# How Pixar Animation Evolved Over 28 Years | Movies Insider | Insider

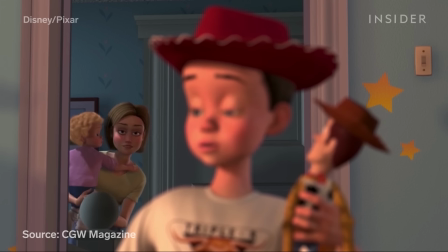Another tool that pulled humans out of the shadows was a Render Man shader.
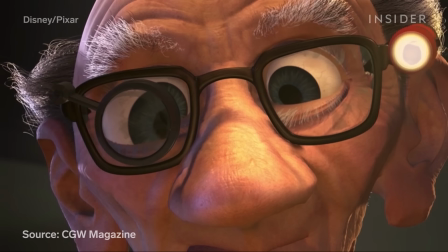This let animators paint on details to the basic character renderings, like pores, veins, and blotches.
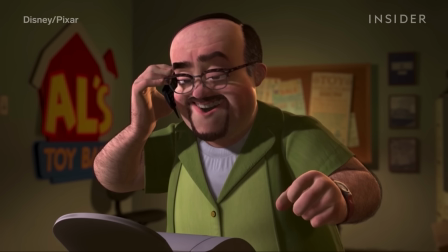There is no better example of this advance than toy collector Al.
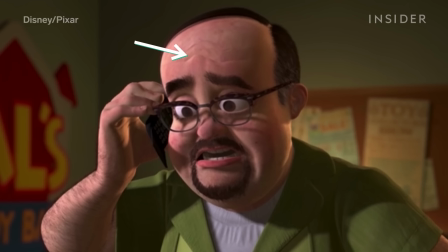You can see the skin imperfections on his face, and even a 5 o'clock shadow.
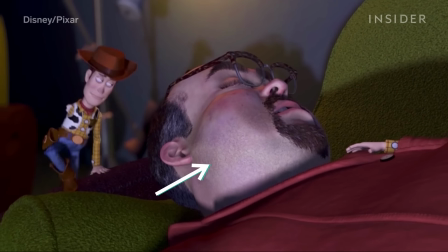And this shader tool would be used all the time.
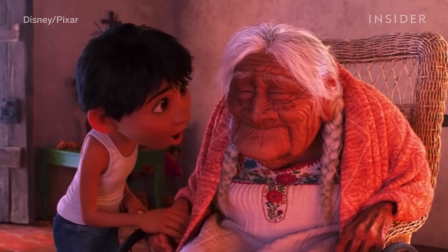It's how they made sure Mama Coco had such distinct facial details compared to other characters in Coco.
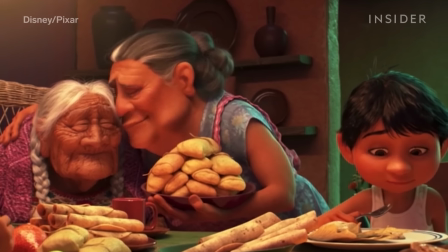But we didn't see that until 2017.
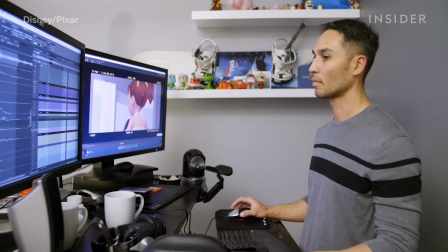At the precipice of the new millennium, Pixar was inching closer to giving animated humans even more screen time.
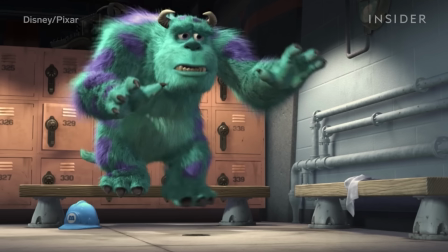There were still a few hoops to jump through, which you can see in 2001's Monsters, Inc.
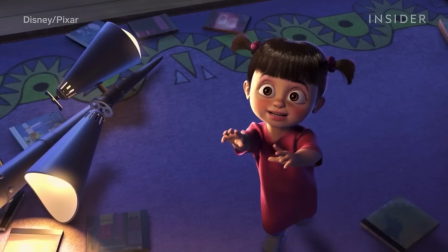One of the biggest issues with human characters continued to be their clothes.
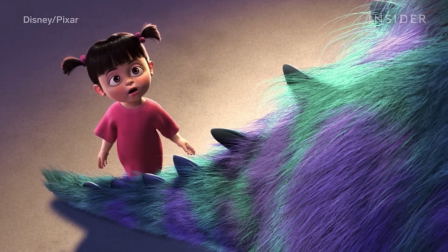Boo, the movie's only human character, wears a big flowy shirt.
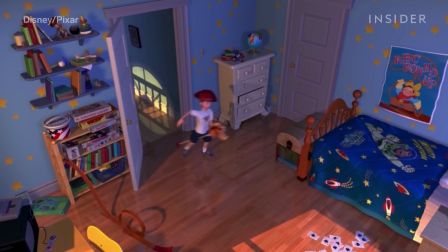Prior to Monsters, Inc., characters wore clothes that moved automatically with them.
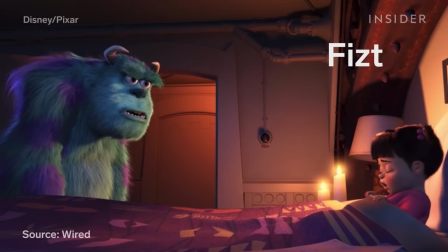A new simulator, called Fizz-T, enabled them to animate Boo and her shirt separately.
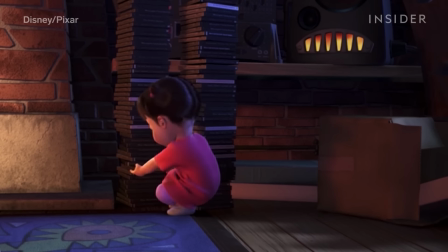Look at how much more natural the movement of Boo's shirt looks compared to Sid's sister's shirt in this moment from Toy Story,
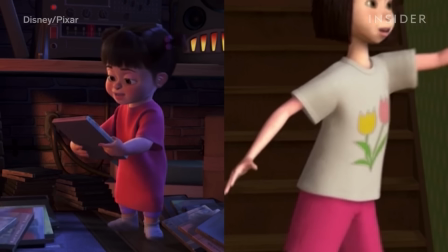where the shirt barely moves as she does.
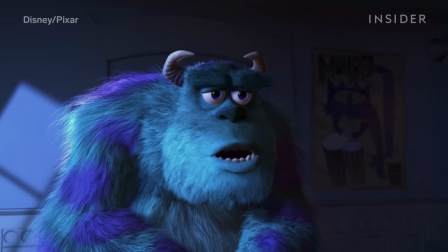And while Fizz-T allowed for both better clothing and all the fur you see on Sully, it couldn't do everything.
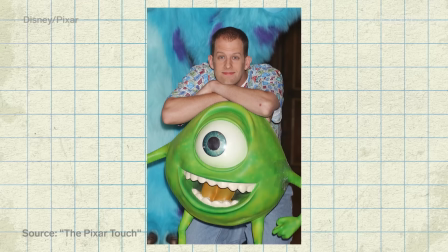Director Pete Docter wanted to give Boo long hair, but to do that,
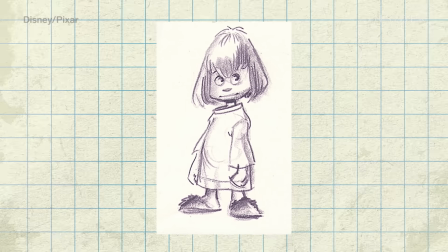the animators would have had to animate in pieces instead of in one block.
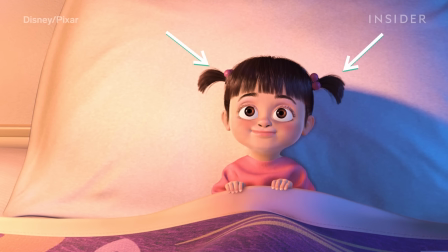So to save them the trouble, they gave her pigtails instead, which were easier to manage.
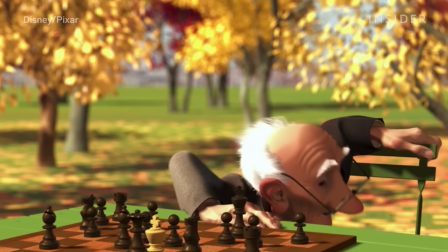Now that Pixar could create skin and make clothes move,
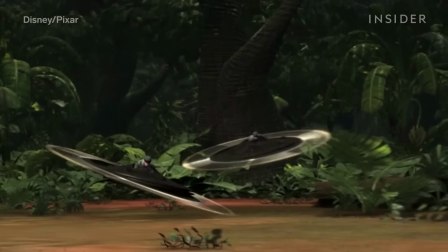it was time to make a feature-length movie entirely populated by human characters in the form of 2004's The Incredibles.
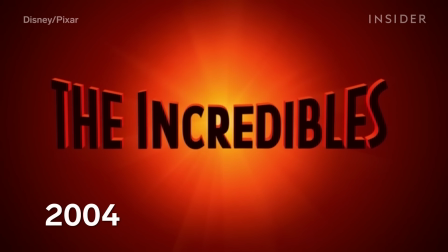One of the first tasks? Conquering long hair.
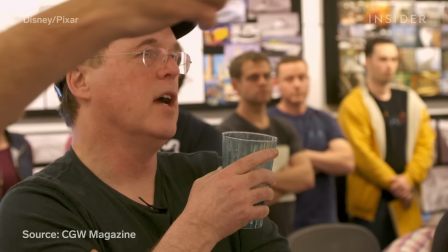Director Brad Bird insisted Violet have the long hair that Boo didn't have.
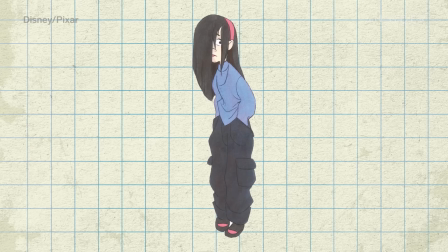Animators already had to deal with a lot of hair collisions on a normal head of hair,
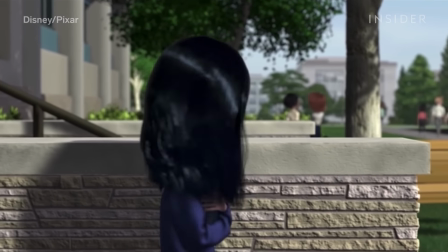so you can imagine how much they dealt with it for Violet, especially with how many different situations she finds herself in,
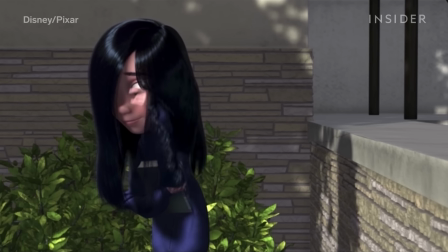and all the times she plays with her hair.
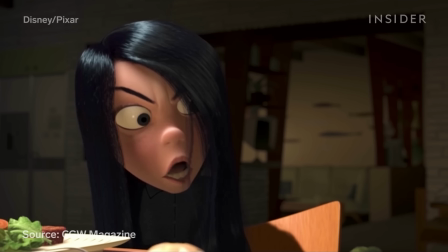The team developed a core simulation engine that handled all the collisions caused by long hair while keeping it moving and flowing,
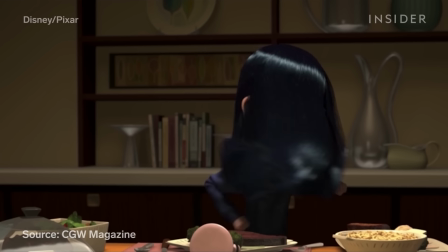as well as the tools that gave animators more control over the placement and velocity of her hair.
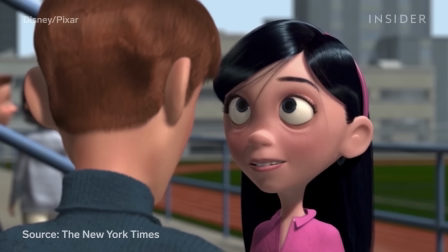Figuring out how to properly animate and then render Violet's signature hair took 6 months of work.
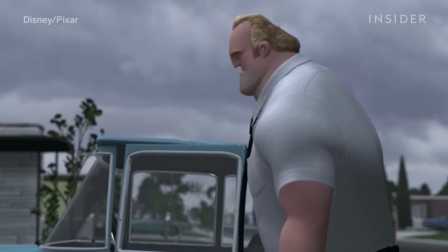But Violet wasn't the only character pushing the way Pixar physically builds humans.
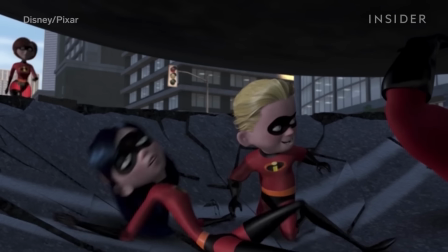Mr. Incredible is all muscle, and none of Pixar's human characters resembled him.
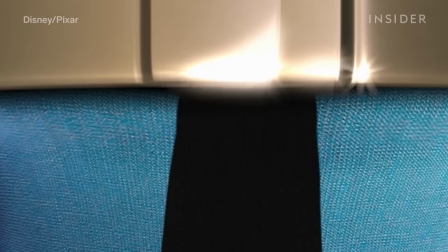For that reason, animators used a software called Goo,
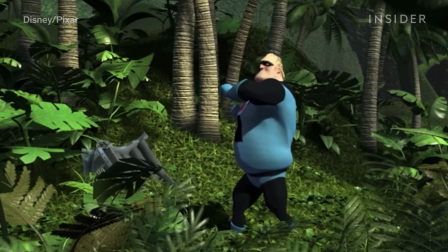which allows the skin to react to moving and sliding muscles, making a character's movement look a lot more natural.
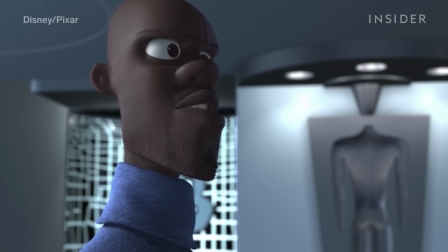While many of the developments created for the making of The Incredibles were specific for certain characters,
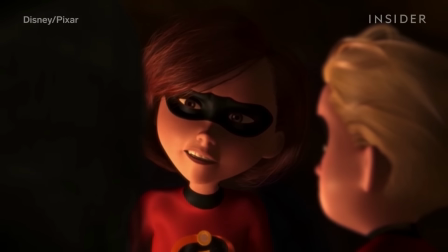the studio wasn't done perfecting the look of human skin. See, Human skin is actually somewhat transparent.
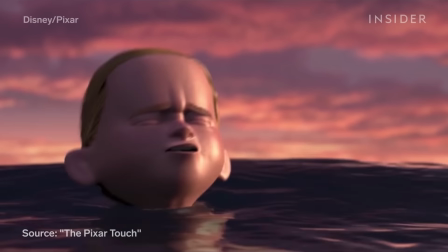Some light needs to go through the skin, scatter around, and then reflect back.
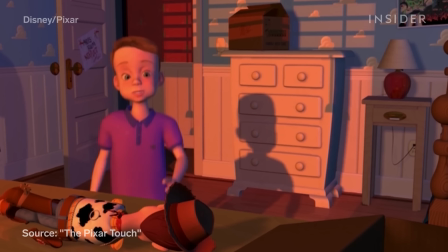If the skin looks too solid and no light gets in, it won't look natural.
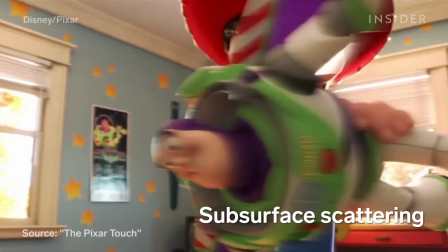So animators used subsurface scattering to render skin.
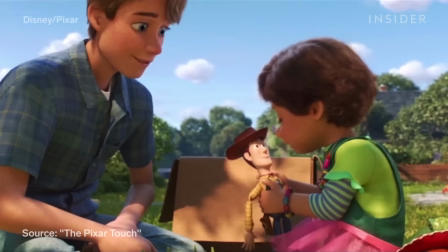With subsurface scattering applied, skin no longer just looked like a rigid surface.
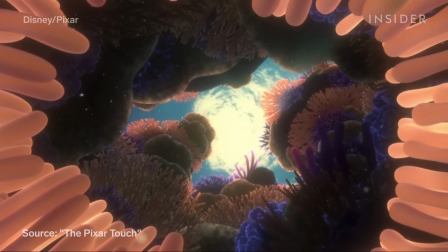They actually found inspiration for the skin in an unlikely place.
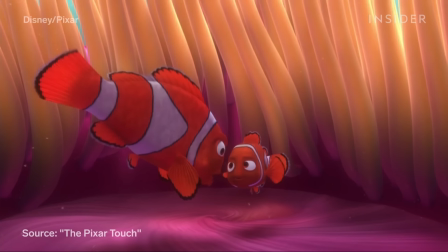The tools used to make the Finding Nemo fish look translucent were used to scatter light off the skin of humans here.
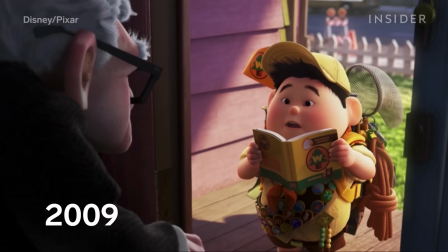But with these advancements, the studio never forgot that the skin couldn't look too realistic.